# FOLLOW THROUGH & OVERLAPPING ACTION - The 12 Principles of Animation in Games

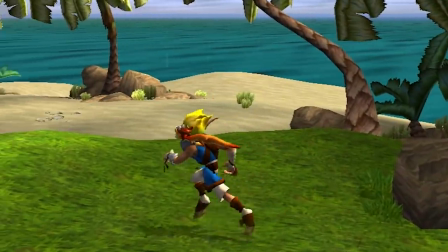496s
Daxter's bouncing motion is driven by the motion of the shoulder he's clinging to.
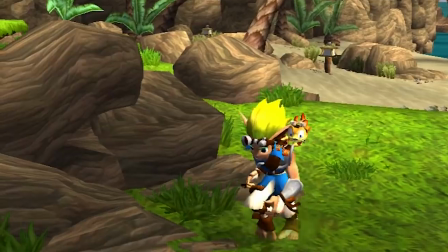501s
Pushed up, pulled down, pushed up, pulled down. Just a few frames offset from the rhythm of Jack's jogging.
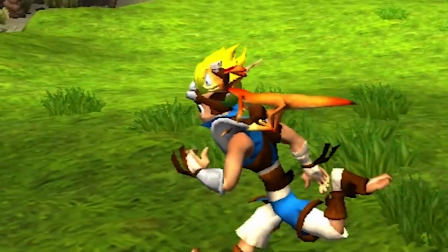507s
And not only that, but Daxter's tail and ears are then overlapping the motion of Daxter's body movement.
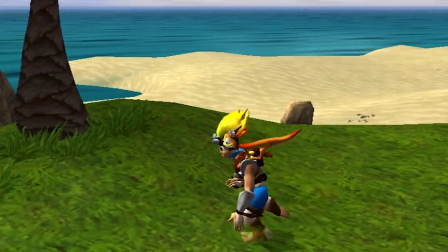513s
The vertical motion of Jack's run is rippling up from one character to another character to that second character's extremities, and it looks great.
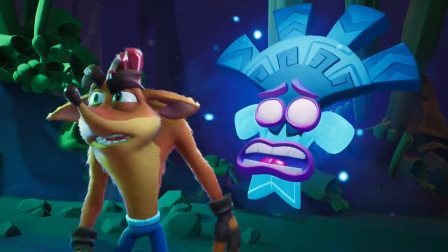522s
And what's more, as with most animation principles, overlapping action can be exaggerated for stylistic effect.
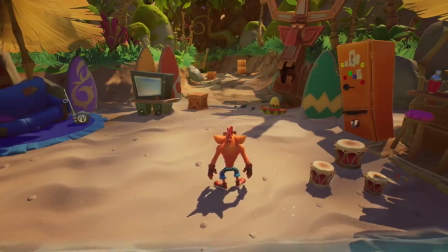529s
Check out the overlap on Crash's arms when he jumps.
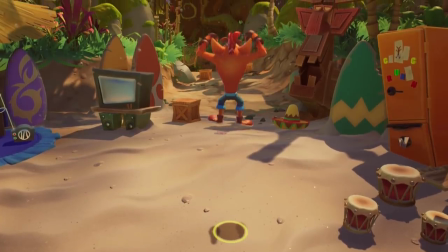532s
The head and the body lead, the shoulders follow, and the motion just ripples through each joint in the arms down to the fingers.
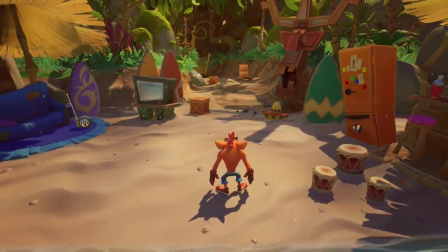539s
Even his torso has some overlapping action when he's just standing there idling.
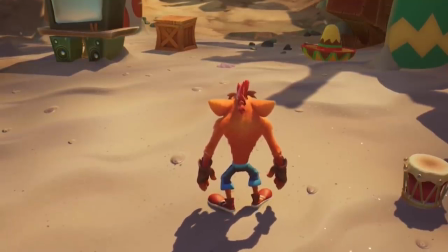544s
You see how his upper body's motion is slightly offset from the motion on his hips,
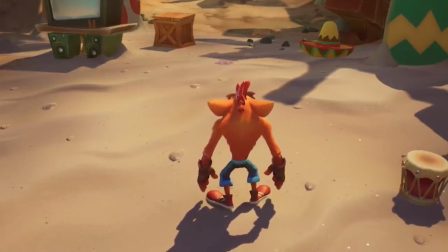548s
lending the torso a nice squash and stretchy feel even when he's just standing there?
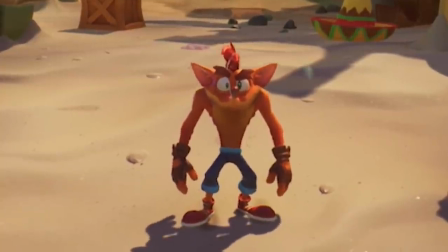553s
Plus, there's overlap happening on his ears, and his hair, and his nose, even his eyebrows.
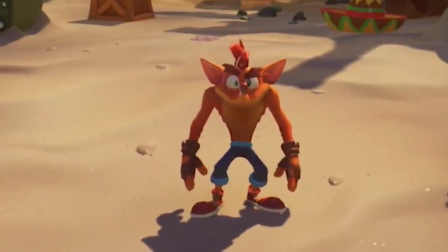559s
Highly exaggerated, but very appealing. Or consider the exaggeration on this Zenyatta attack.
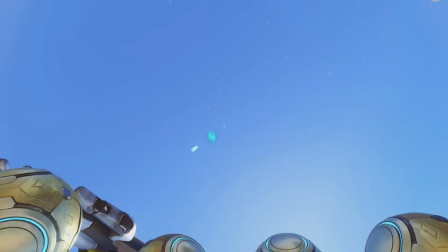565s
Look at the way his hand whips forward for this strike, with such extreme overlap on the successive joints in his arm, hands, and fingers,
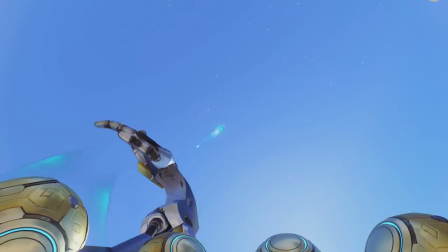573s
that the animator is even bending and deforming the metal of Zenyatta's arm wildly on certain frames to achieve that whip-like snap. Now, realistically, that is probably not how metal robot arms should bend, but it looks pretty amazing in motion, doesn't it?
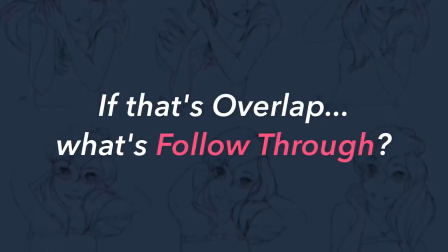589s
Okay, so if that's overlap, then what's follow-through? I find that the easiest way to think of follow-through is as the opposite of anticipation.
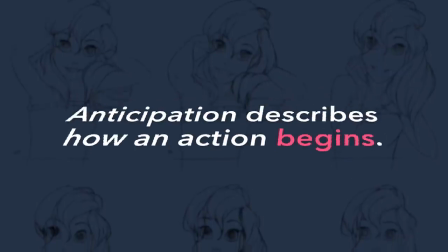598s
Where anticipation describes how an action begins, follow-through basically describes how an action resolves.
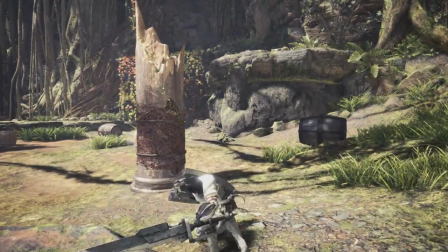605s
So for this charge blade attack, you've got your anticipation wind-up, and then the actual sword swing, but then,
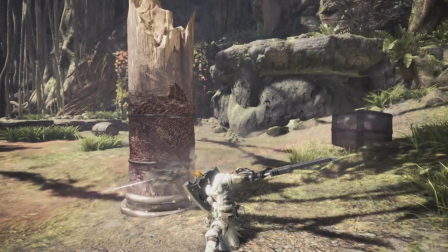613s
after the sword connects with the target, you get the follow-through, where the momentum of the swing carries the sword well past its target,
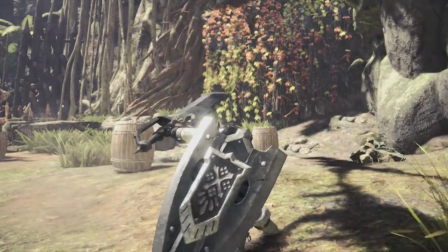620s
all the way around behind the player character until they're able to bring it to a stop and settle into this pose here.
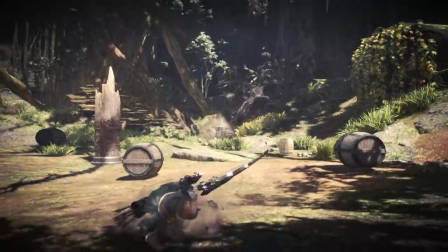627s
Follow-through doesn't have to be about recovering from a big move like an attack, though. It can also be a subtle thing, like how a character comes to a stop.
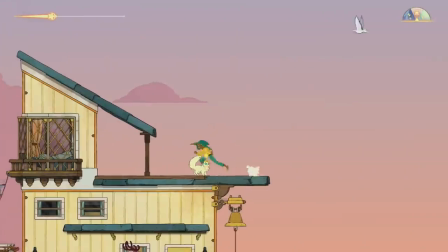635s
I love the settle that happens when your player character in Spiritfarer stops moving forward.
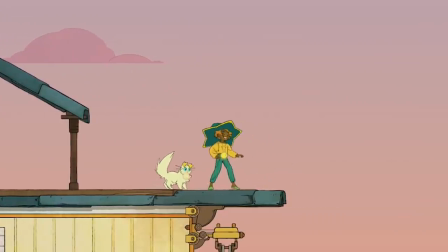641s
You don't see this in a lot of 2D games.
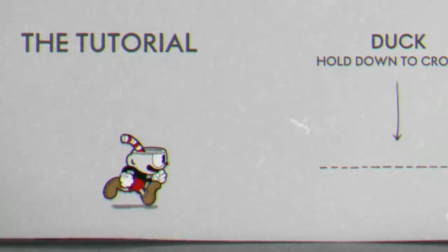644s
A lot of the time, 2D sprite characters will simply pop directly from their run cycle to their idle when the player stops moving them.
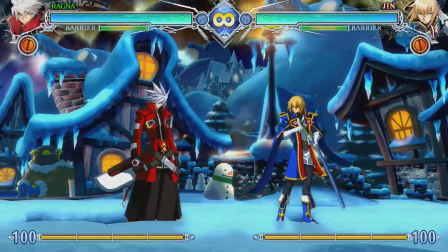651s
No follow through at all. And it's fine that they do, because the snappy switch between states is part of what makes those characters feel so responsive to control.
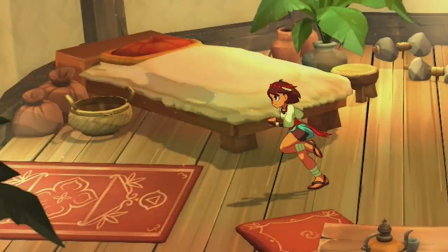659s
Sometimes you'll see a character with some in-between frames to smooth that transition back to idle a little bit.
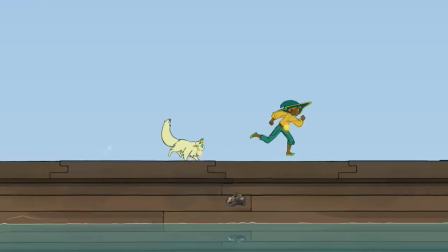665s
But here, Stella's stop has an actual proper follow-through.
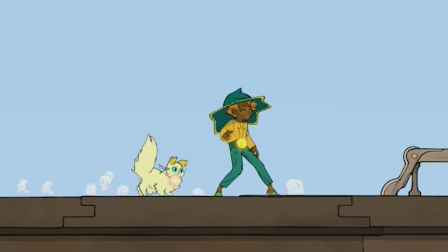669s
She leans back and plants one foot, halting her forward momentum before settling into her idle stance.
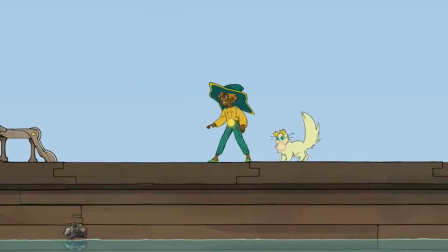676s
And there's some overlap happening in this stop as well, with the way different parts of her body are coming to a stop at offset times.
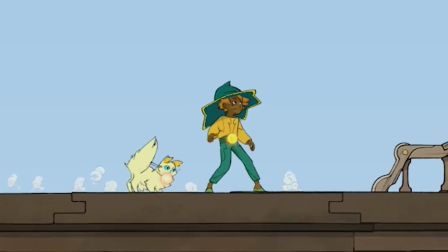683s
The foot plants first as she leans back to bring her center of gravity to a halt, then she straightens up, and her arms and her hands drift into place last.
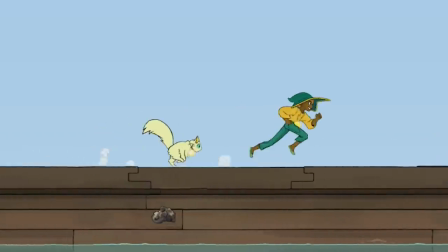691s
There's even a bit of overlap on the brim of that big hat. I love this animation. It sells the physicality of the stop, and it still feels responsive somehow. It's great.
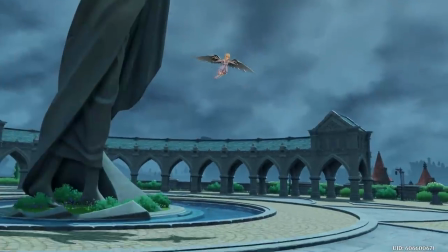701s
Stella is just a great showcase of this principle in general. Now, I should probably mention that if you study or work in animation,
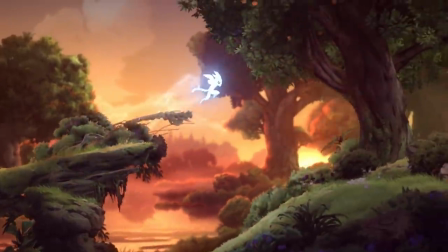710s
you are going to hear the applications of this principle described using a wide variety of terminology.
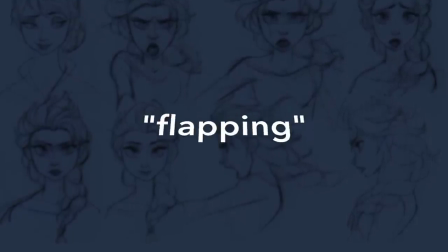716s
Drag, settles, physics, flapping, bounce, jiggle, wave motion,
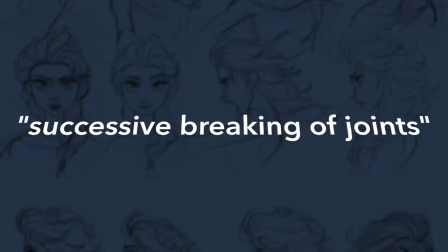724s
primary and secondary motion, secondary animation, successive breaking of joints, lead and follow, and many more.
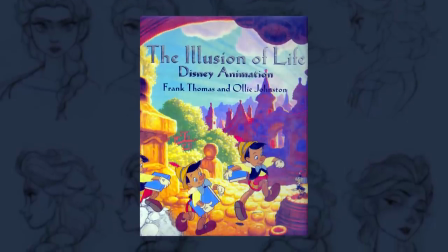732s
Frustratingly, even The Illusion of Life, the book in which this principle was originally introduced,
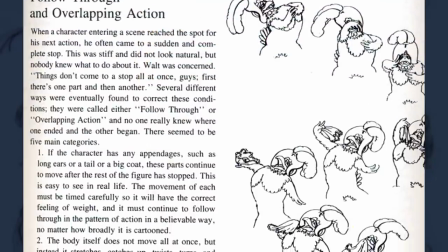737s
doesn't do a great job at clearly defining what each of these terms mean in in relation to each other,
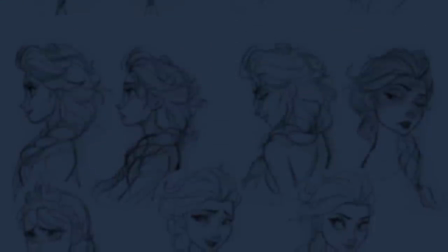743s
and as a result, a lot of animators can't always seem to agree on what exactly each of these terms is specifically meant to describe,
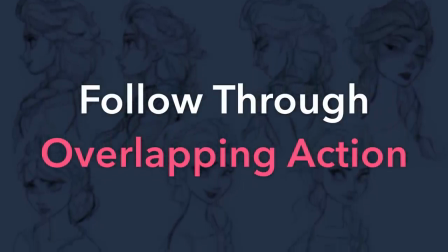750s
or we simply use them interchangeably. Which is, I guess,
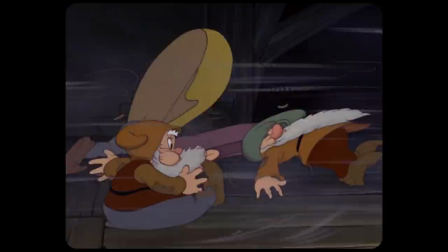754s
what happens when you try to build a principle of animation around a loose handful of different tricks that some guys came up with a hundred years ago to make a character stopping look right.
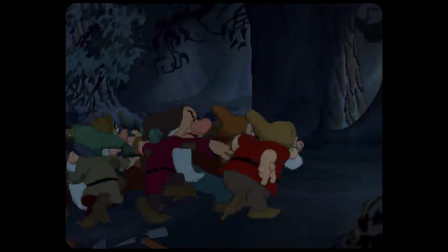762s
But no matter what terminology you use to describe it, this is a vital principle for animation, and one with many useful applications in games.
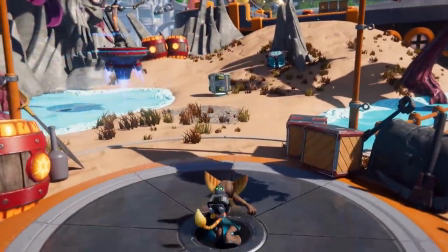772s
For one thing, follow-through is a crucial tool in the game animator's tool belt for selling physicality and power where anticipation isn't an option.
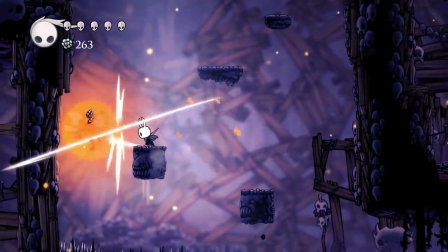781s
As I said in my anticipation video, when it comes to making a player character feel good to control, responsiveness is vital.
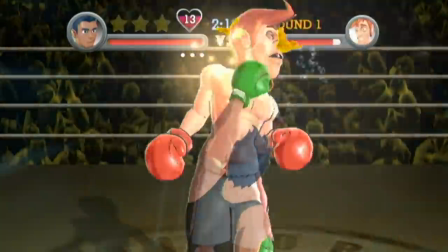789s
The faster we see an action happen after our button press, the more responsive the game feels.
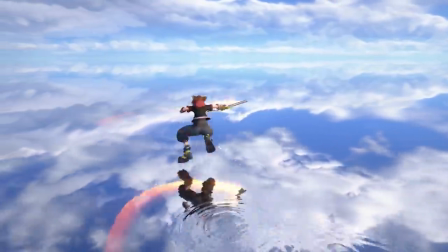794s
And achieving that result often means that we have to keep the wind-up anticipations for each action short,
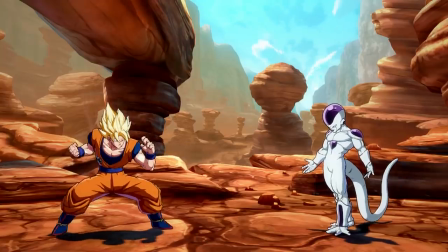800s
sometimes so short that the anticipation's barely even there. That kinda puts us animators in a bind though,
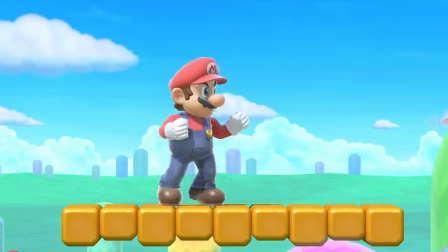806s
because how are we supposed to make these actions have a proper sense of weight and power without the anticipation windup we would normally use to communicate those things?
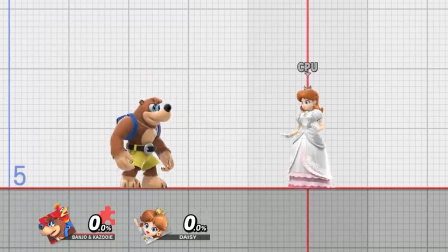815s
One handy trick is to exaggerate the follow-through instead,
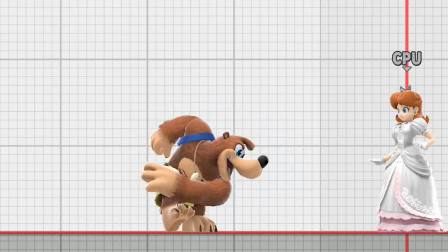819s
using the finish and recovery time of each action to sell its power, rather than the preparatory windup.
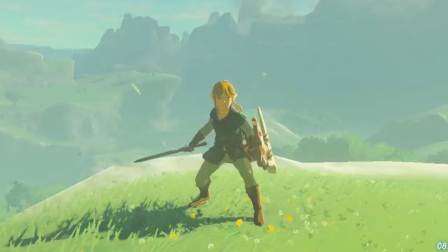825s
Link may not have much time to raise that sword before swinging it, but the long follow-through and recovery time after the swing help to pick up the slack,
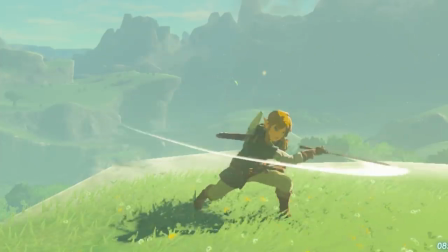834s
suggesting the momentum and power that the anticipation didn't have time to convey.
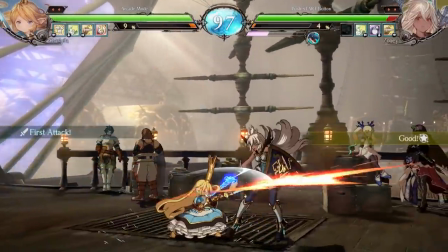839s
But on top of that, follow-through can also be great for giving the player visual feedback.
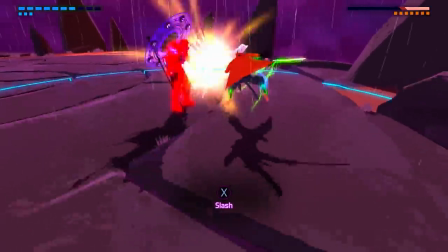844s
Sometimes video game character actions just happen too quickly to easily see, and a strong,
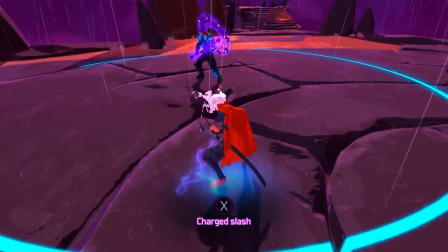849s
exaggerated follow-through pose can help the player to visually register and mentally backfill what just happened.
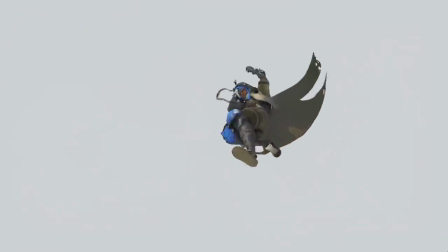856s
And the physics of overlapping action can be an amazing tool for making our game characters' motion flow more naturally.
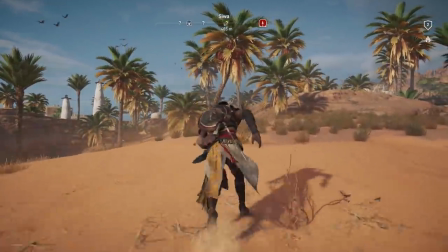863s
A lot of today's games make use of real-time physics simulation to handle dangling objects like hair or cloth,
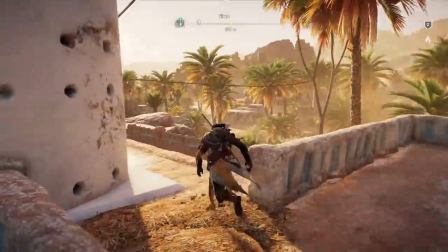870s
and one of the biggest benefits to simulating those elements, rather than hand-animating them,
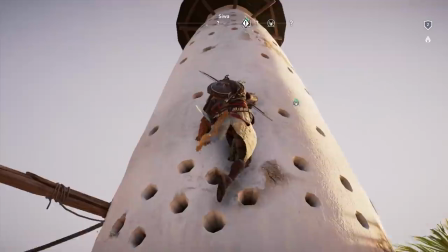875s
is that doing so allows those physics objects to help hide the seams between our characters' countless animations.
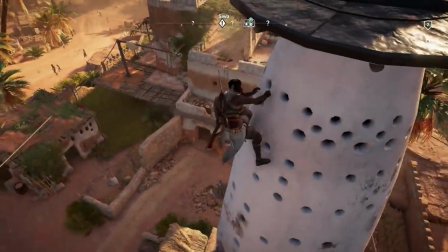882s
For an easy-to-see example, watch Anna's coat during this Overwatch emote.
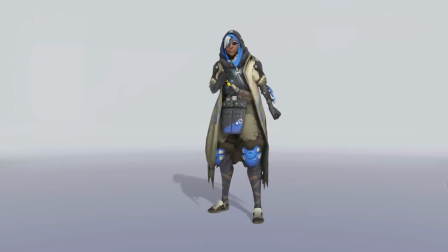887s
She finishes the emote animation and returns to her idle loop right around here.
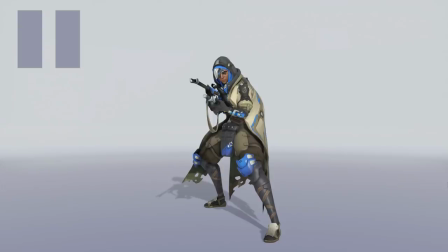892s
At this point, the emote animation is over, but because the physics of her coattails is being simulated independently,
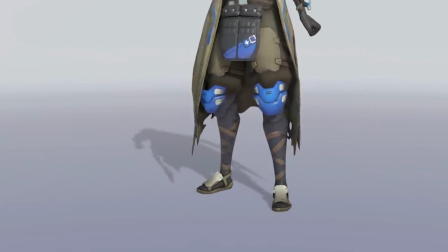899s
the cloth continues to swing, still inheriting and following through on the motion of that emote that came before.
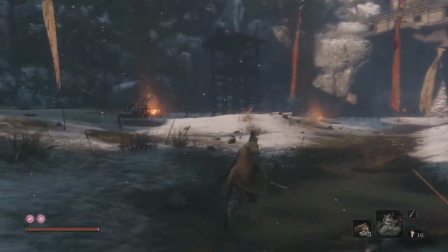906s
During the course of gameplay, 3D game characters are often going to be blending between numerous different animations within the span of seconds.
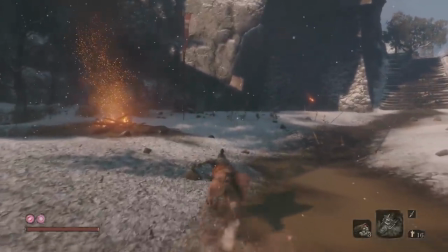914s
Running, turning, stopping, starting, jump, attack, running again, any number of different actions might be strung together in any order.
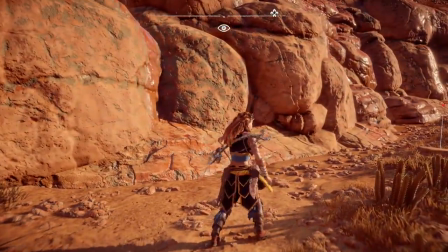923s
So having some simple physics simulation on cloth and hair and such can help to make that
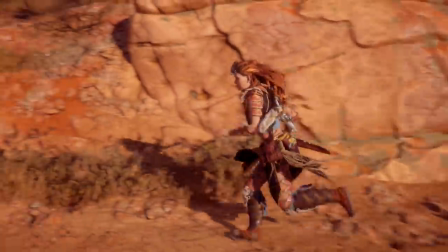928s
unpredictable string of actions still have persistent continuity of overlapping motion,
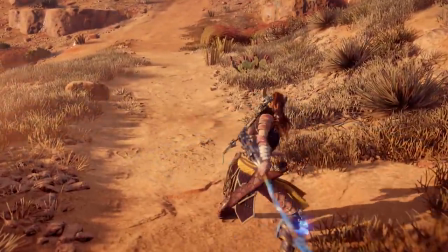934s
making it all feel more... right.
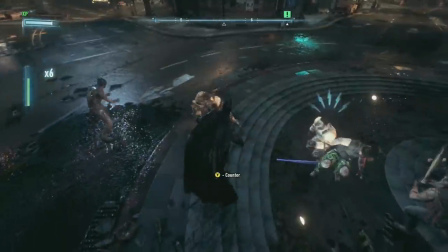936s
You would be amazed at how just a little physics simulation on a cape or a coat can smooth over those little hitches and unnatural weight shifts.
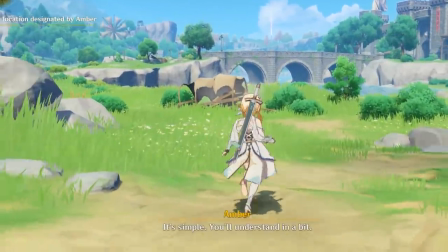945s
But even when the overlapping action is being hand-animated, it can still be a fantastic tool for adding texture to your game character's movement.
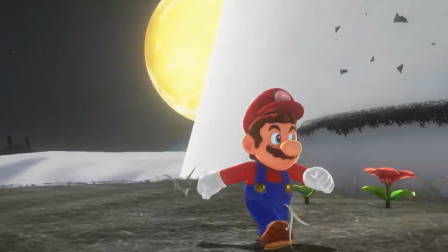953s
From the way Mario's cap bounces on his head as he runs, to the loose,
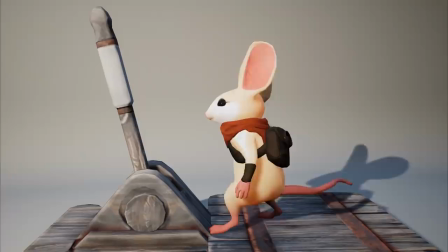958s
rattling clutter on Junkrat's homemade launcher, to Quill's adorably floppy ears and tail.
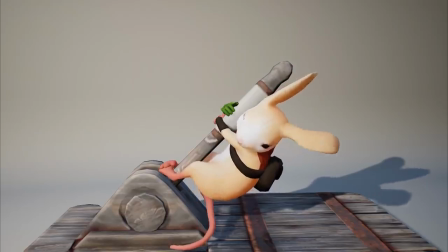964s
Whether you're trying to better convey character physicality, or add clarity to rapid motions,
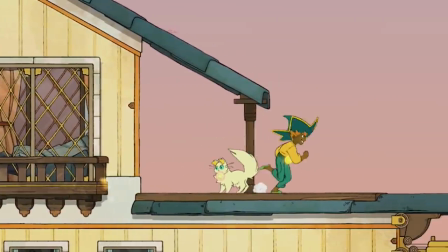969s
or even just make it look right when your character comes to a stop, a smart application of follow-through and overlapping action can make all the difference.